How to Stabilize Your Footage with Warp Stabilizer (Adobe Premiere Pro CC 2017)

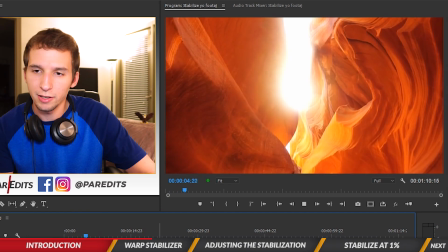And then we'll flash past the sun, and it's got a few little awkward movements.
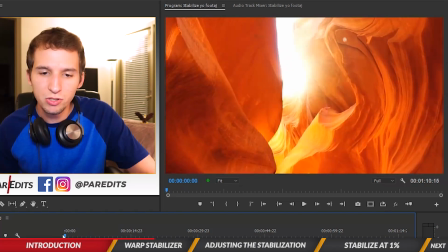I mean, they're not as noticeable in this one,
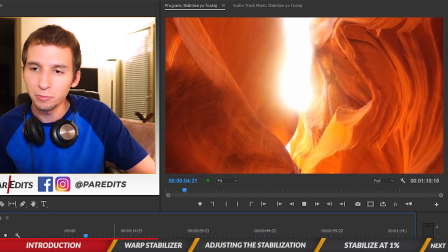but I think I want to add more of a human feel to it because when it bursts that sun, it kind of shakes a lot.
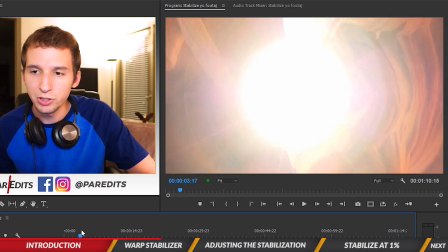You can see the ridges kind of move to the side here.
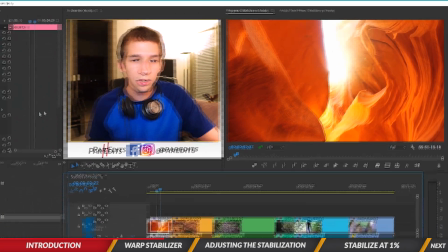I don't really want that jerk in there, so I'm going to click on it, and instead of having the smoothness be at 50%,
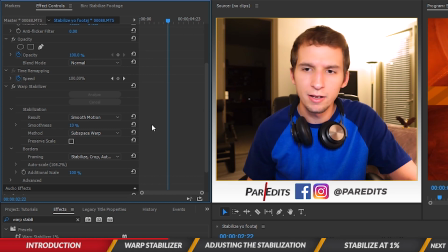I'm going to take it down to about 10 because I want to add more of the human feel to it,
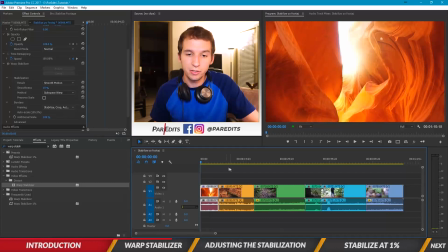but I still want it to be smooth. So let's go ahead and play it and see how that looks.
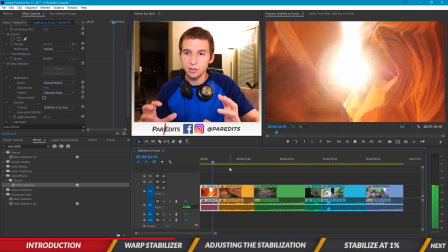So it's a little bouncy, sun flashes, and it's still got the bounciness to it.
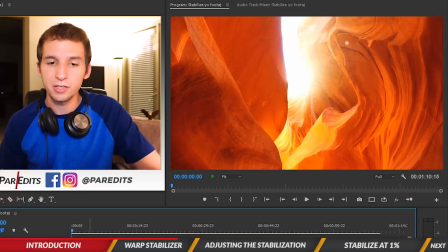I think that's a lot easier to watch and more realistic to watch because it feels more real.
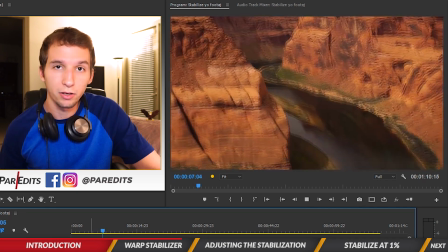It doesn't feel like inauthentic, and that's really what people want out of their clips. Alright, so let's go ahead and throw it onto this next one.
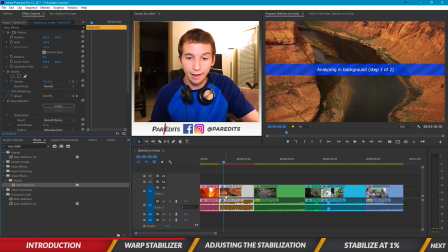So I'll go ahead and drag that and let it load for us.
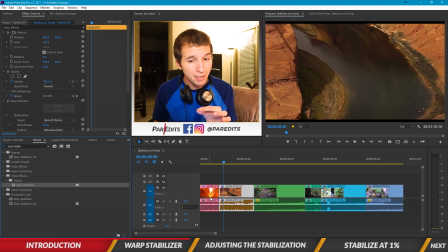Bam! Okay, it's done. So that took about a minute to stabilize a 12-second clip. So warp stabilizer is a pretty heavy effect, but that's what it is by default. So now we're going to go ahead and tinker the settings based on what we want.
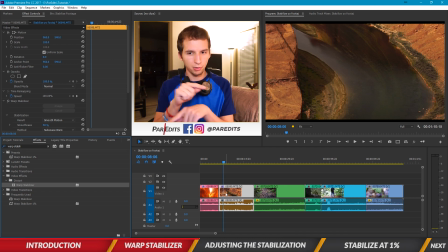So when we look at the clip here, what we notice right away is that there's black lines that are on the top and bottom of the clip.
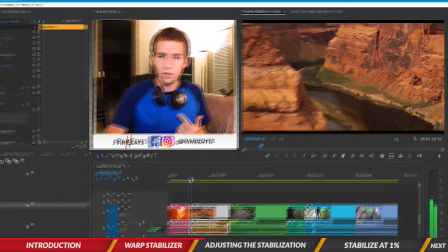And we don't want that, right? First, let's go ahead and watch the clip. Okay, so it's kind of warpy.
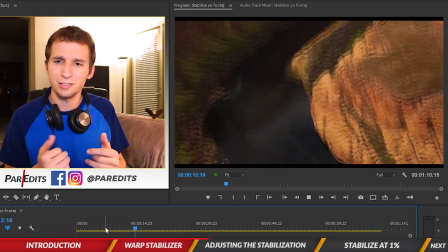It's kind of like zooming in and out. Yeah, it's like shifting.
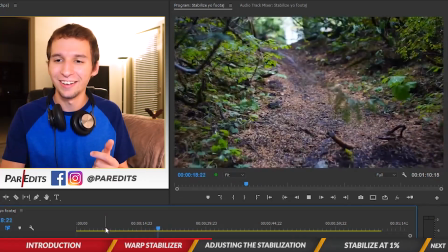Okay, so that's not really what I want, especially when the camera goes back down.
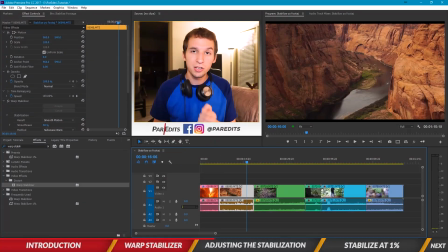Okay, so to adjust this, I'm going to,
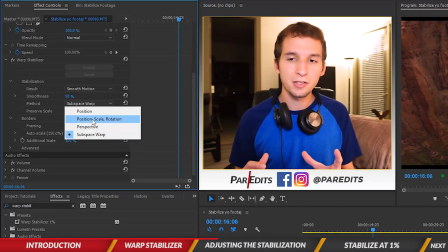the first step I'm going to do is, if I want to keep the same smoothness, I'm going to take a step to maybe make it warp a little bit less. Right now it's under subscape warp under the method of stabilization. Let's go ahead and change that to position, scale, and rotation.
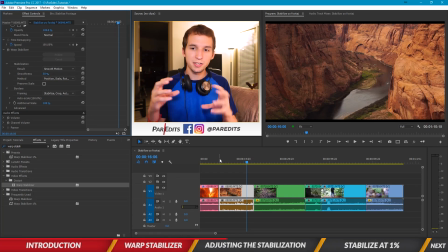Now what that does is it only uses position, scale, and rotation to adjust the movement for you. Whereas warp will kind of like move things into one another to
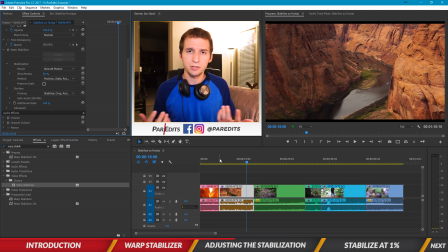add its own like flavor to make it look like it's real, but it's too much, so I want to take it off.
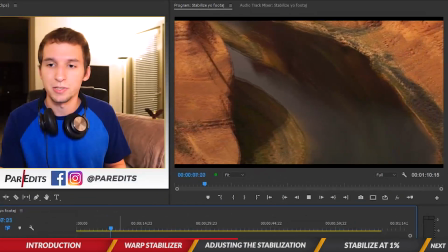Let's go ahead and play it and see what position, scale, and rotation can do for us.
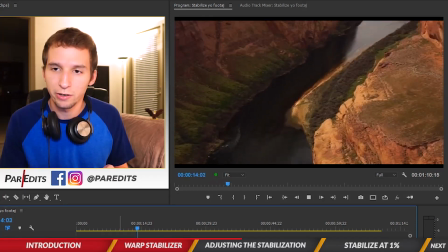Okay, so there's one little weird zoom there, there's another one there, but it's not as bad as the subscape warp.
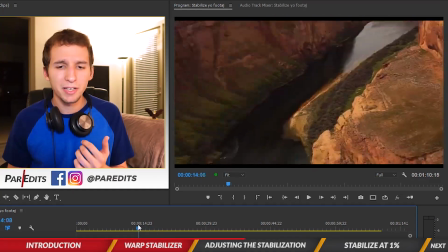Now, I'm still not the biggest fan of the little zooms here and there.
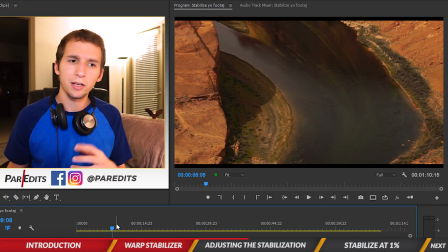I think I'd rather make those more human-like, so I'm going to go ahead and bring that smoothness down to 10%.
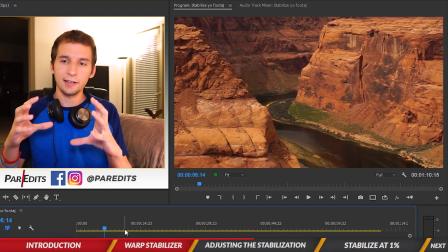And when I do that, it's going to make it look like I have steady hands, but you know, I'm still human, I'll still move a little bit, but it's not distracting.
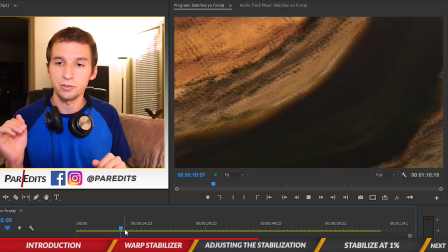So let's see. And the black bars are gone too. So there's a little zoom, but it's not as noticeable as before.
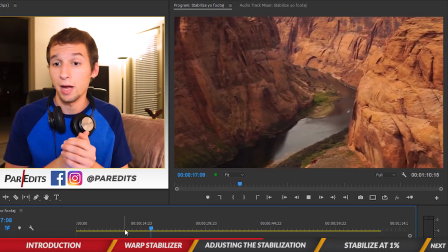And voila. I mean, I really like this. I think this is great.
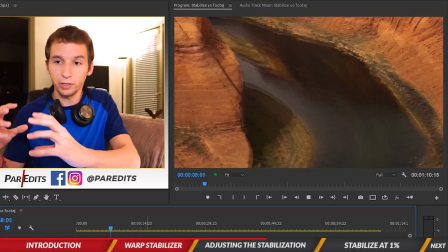Because obviously someone is holding a camera and moving it, but it doesn't have jerks.
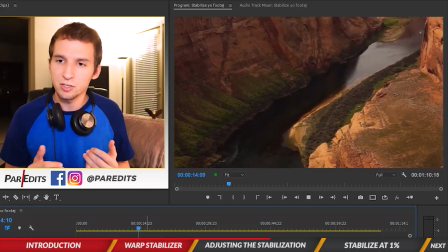Like, there's one little movement there, but it's not even a big deal. It's nice and smooth. And then we come back out and we see the rest of the canyon.
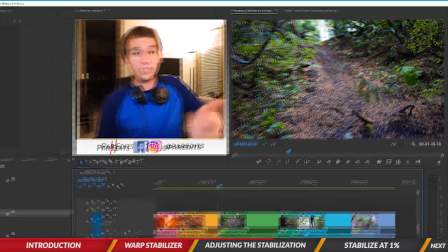So I think that shot is really nice.
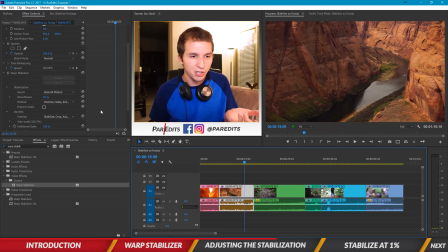And all we did was bring the smoothness down to 10% and change the method to position, scale, and rotation instead of having it warp and try to like have it compute a way to make it look right. Because the computer's not always right. Usually it's your eyes. It's not, the computer doesn't know.
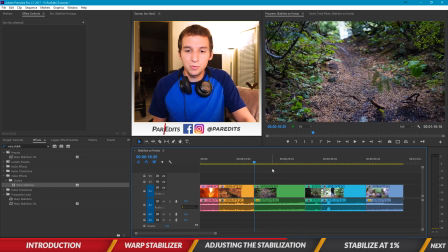So moving on to the next clip. This one's the more difficult one, so I'm going to go ahead and throw the stabilizer on there.
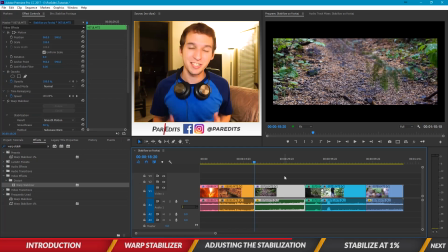Alright, so this one finally finished stabilizing after about 2 minutes. And it's probably because there was a ton of movement for the computer to analyze.